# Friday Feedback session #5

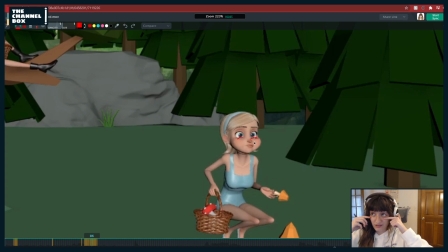(60:36)
something affected, because it also is, I think, just Aya, like the way her cheek controls work, but it feels like nothing from here, and like those I think it's like eye bag controls, they're called, something here, they just feel like they need to be brought up into the eyes.
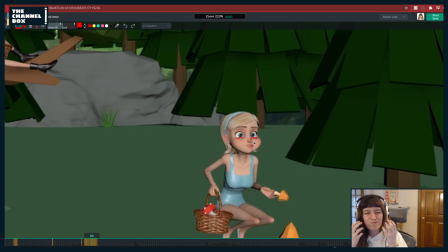(60:51)
I just want to be able to feel like those cheeks are actually like, you know, like pushing the eyes up, so.
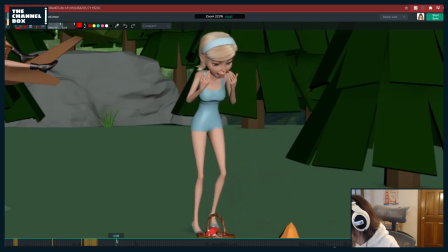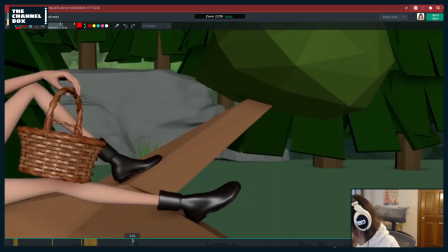Cool. Okay, let me look at this.
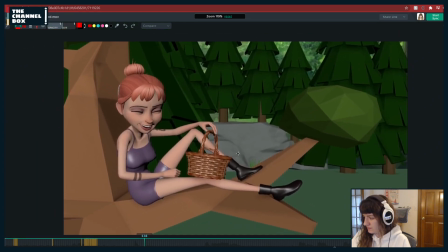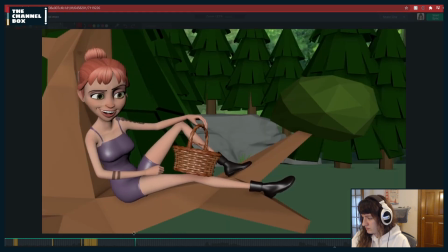I'm sorry, I didn't.
Yeah. I'm just gonna bookend it so I can watch it.
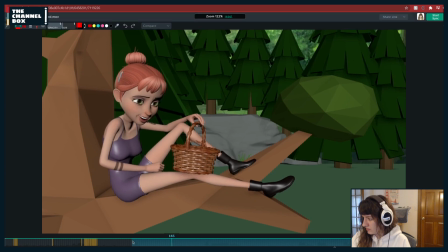Watch out for this. I've never noticed this before. I don't know if this was a new thing, but this foot is just like distracting me. I'm looking at it because it's like it goes back and then it goes forward, stops, and then slides forward and stops.
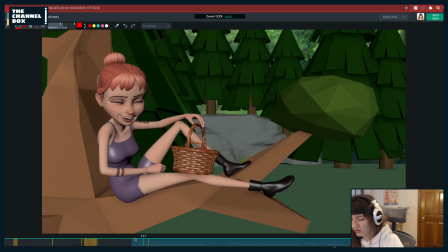(61:53)
I think it'd be nice to have one little foot placement, but I would just pick one. I wouldn't have it go back here. I basically would just have this one here. That little foot placement. I don't think you need two.
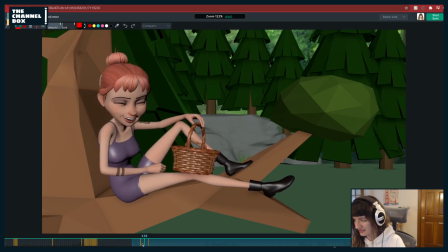(62:10)
It just is a little bit too distracting, so I would just simplify that movement.
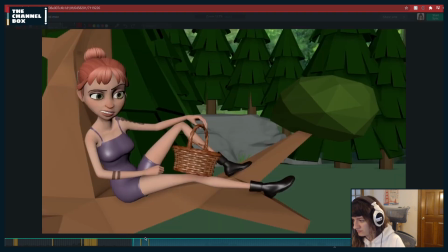I'm sorry.
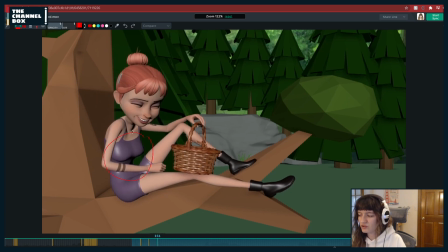(62:23)
Also, I can tell that like you have some like breathing control thing going on with Aya's breathing control for like this laugh. And right now it just is like distracting me a bit. It just looks like she's inflating and deflating right here, and that just is a little bit odd.
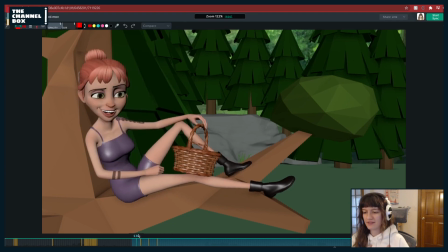(62:39)
Because when we laugh, it should be a little bit more of like a little bit more rotate X in the chest and a little mostly like shoulder up and down. And like we do have expansion, right, of like the chest and the rib cage, but Aya's is weighted really strangely where
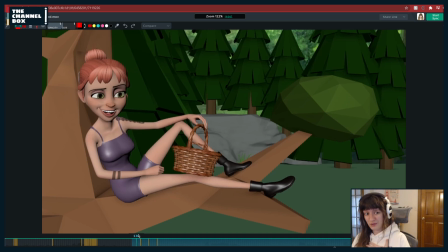(62:58)
it kind of just inflates her boobs more than like it does actually her chest. So just I would try to change that. So like basically don't use the inflation that much like for the chest inflate, but I would just use a little bit if you wanted to add in that breath, because you don't really hear,
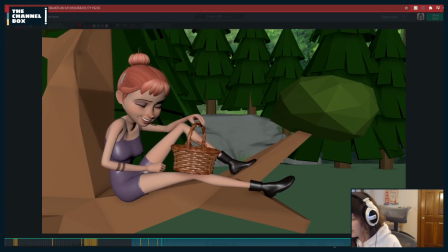(63:17)
it's more like a silent laugh that she does here. She goes you know, you could kind of go like a little bit of like boom boom boom like with the rotate X of the chest, and then adding a little bit of like translate Y with the shoulders that are offset.
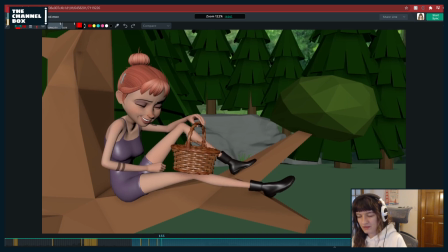(63:34)
But I would do that over doing the chest inflate because Aya's works really strange and like the weighting of it is odd. So because like you have a little bit in the shoulder, which I think is good,
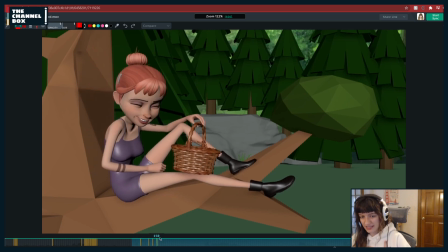(63:48)
so I would keep that and then get rid of the chest inflate, but just add a little bit of like rotate X to the chest to kind of simplify that movement and make the laugh seem a little bit more genuine, like it's coming from her chest.
I'm sorry, I didn't mean to laugh.
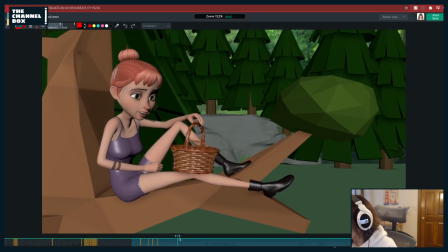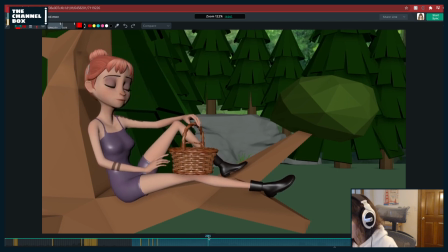(64:11) I'm sorry.
I really like that lip sync, how it comes in and out. Sorry. That's nice.
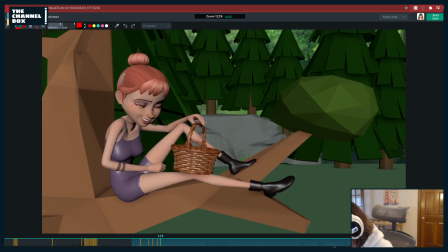(64:28)
With this smile, I would again like try to see if you can push up, not as much as the previous, but see if you can push up that cheek just a little bit, like into the eye, like that eye bag area. Let me see, Maya. How would that work with RX?